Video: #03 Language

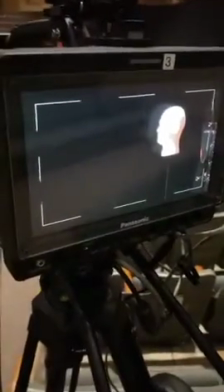Now we're going to talk a little bit about some language and best practices for camera shots.
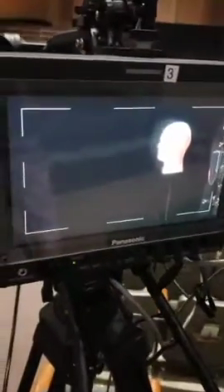One of the most important things for any camera op is learning how to execute movement with precision.
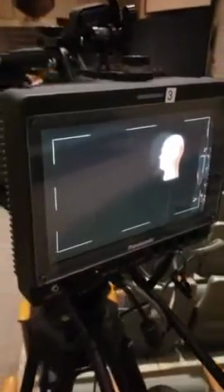So the first thing I want to talk about, because it really is the most important, is the rule of thirds.
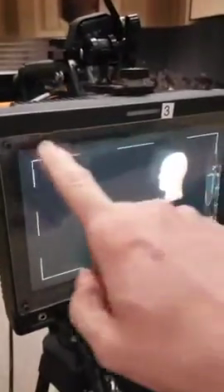You can see here that our box is split into three sections.
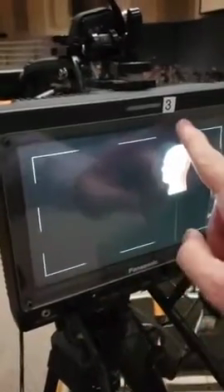So we have a section here, a section here, here, and here.
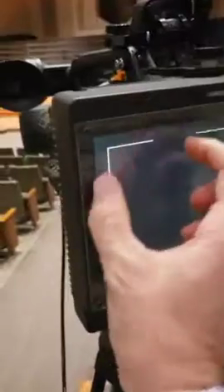So the screen is split into three parts.
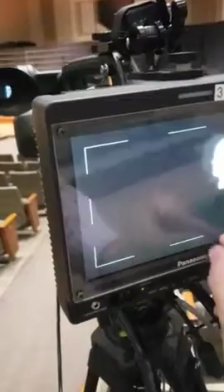All right, a lower third, a center third, a top third, and then a left third, a center third, and a right third.
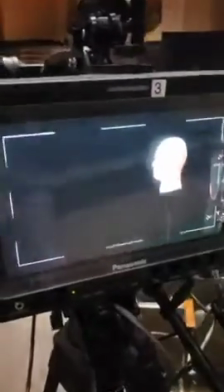So you're really split into 9 boxes. Now, anytime you are shooting a subject from the side,
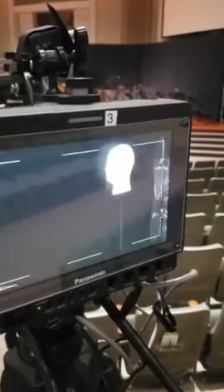you always should put them at the top and back of the box.
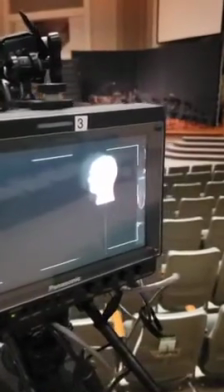All right, so this will put our subject's eyes
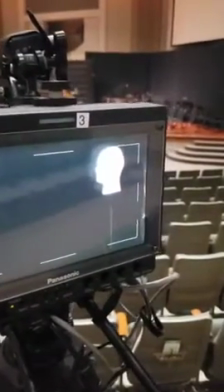essentially right where we want them.
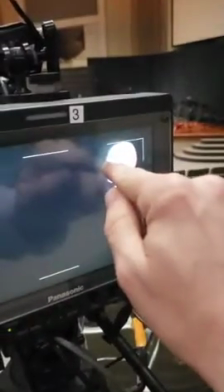The top of this third, the back of this third, that's where our subject's eyes should be.
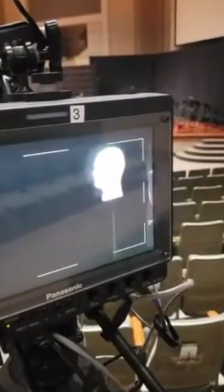You might be able to fudge that a little bit like that. Heads always go to the top, 100.
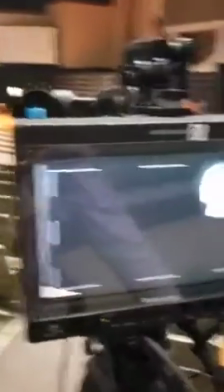But we never want to shoot on our rule of thirds. We never want to shoot our subject like this,
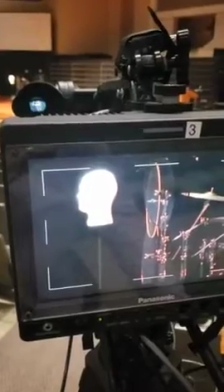because that puts his nose into, there's no space there.
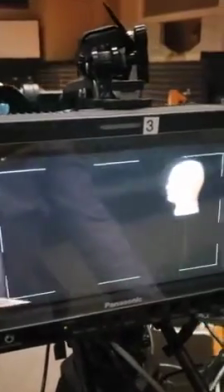So it's like he's looking to the edge of the screen. Here, it's like he's looking out into the room, you know.
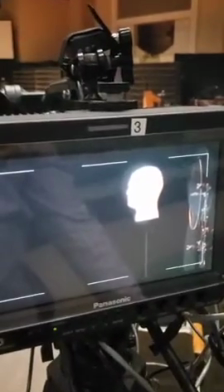Are there exceptions to this rule of thirds? Yes.
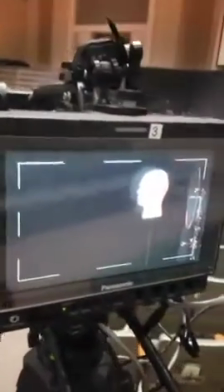When you are shooting direct on, if you're on camera 1 or 2 and we're shooting the sermon, pastor should always be kept center top.
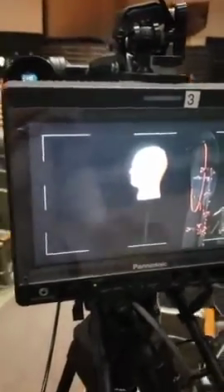So that is one time you wouldn't put subjects on the left or right.
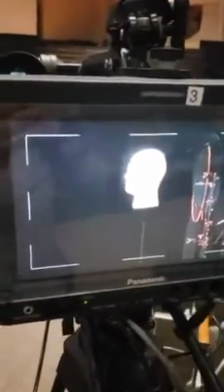However, we always put them at the top of the screen. All right.
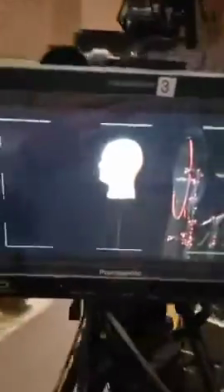The next one would be the movement out. So as you move out, you're going to notice a couple things.
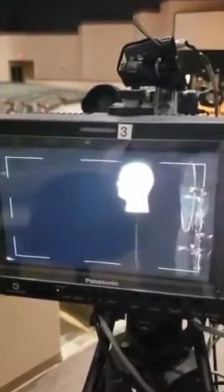First, if you have him at the top and he's in the back, as you pull out, if you don't move anywhere, now what's happened to our subject?
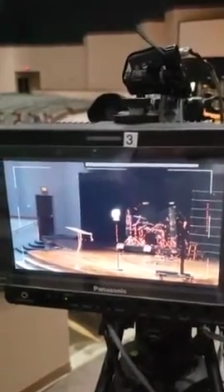Not only is he not at the top, but now he's in the center. So that could be an effect that you're going for.
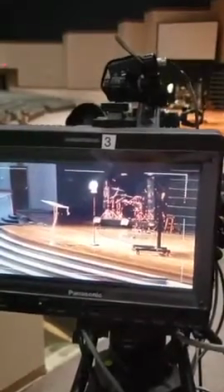However, if you want to pull other things into the shot,
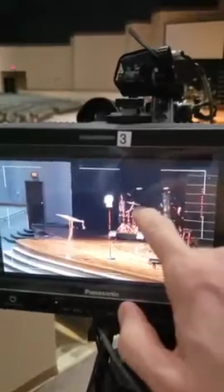so you might have another leader standing here, or you might want to bring the drums in.
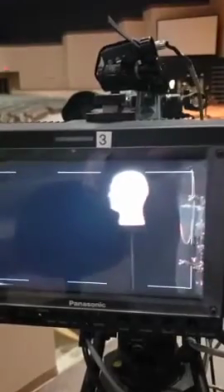But as we come out, you'll have to be aware that your field changes.
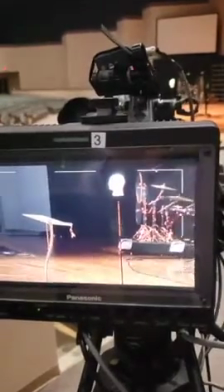So you're going to need to swing that and pull it down at the same time. Let's talk about these movements.
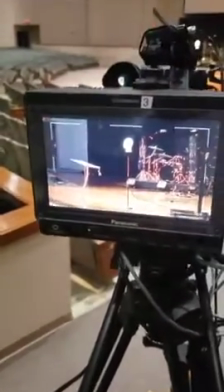So if we put our subject here, our lovely mannequin, in the center, and the director says, push him to the left.
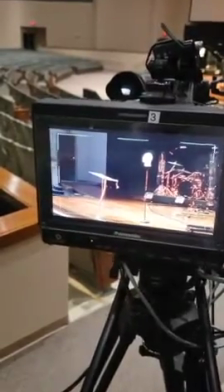For the camera op, that does not mean turn the camera to the left, because that pushes our subject to the right.
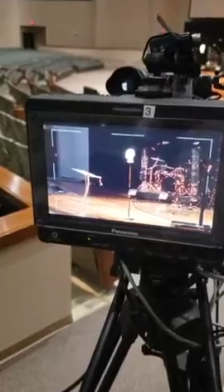All right. Always think of the movements from what you're shooting's perspective.
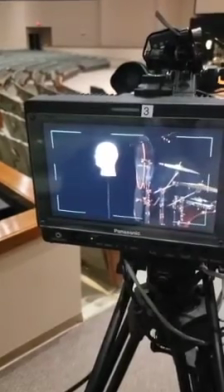So if he says put him in the left, you actually need to move your camera to the right so that the subject goes to the left.
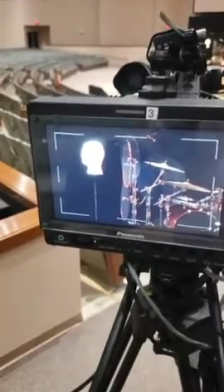Or if he says put him in the back, it's the back of the subject. The back of the subject is here.
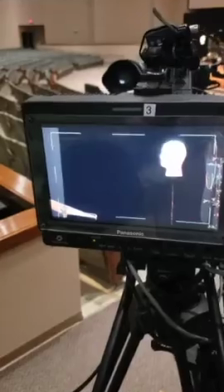All right. A couple other things you'll get is pan left.
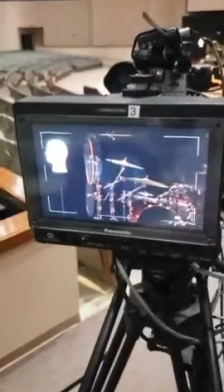That means pan the subject to the left. Pan right, pan the subject to the right.
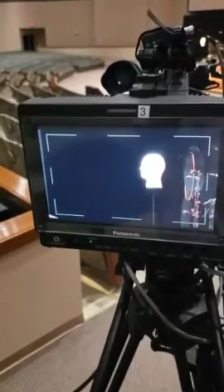Tilt up means tilt the person up, push the camera down.
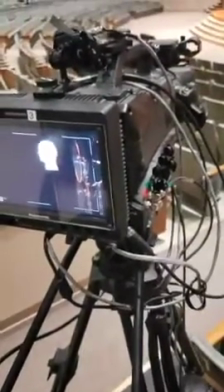See how my camera goes down when the subject goes up?
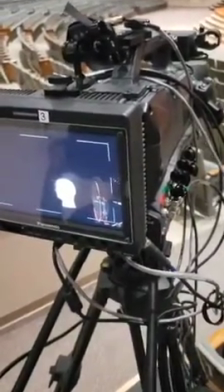You will rarely hear the video director say, push him down.
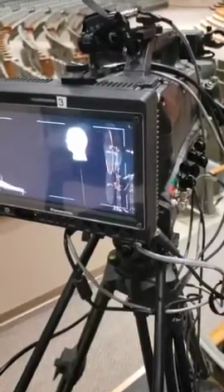It's always, more than likely, always going to be push him up. The other thing you'll hear the director say is watch your headroom.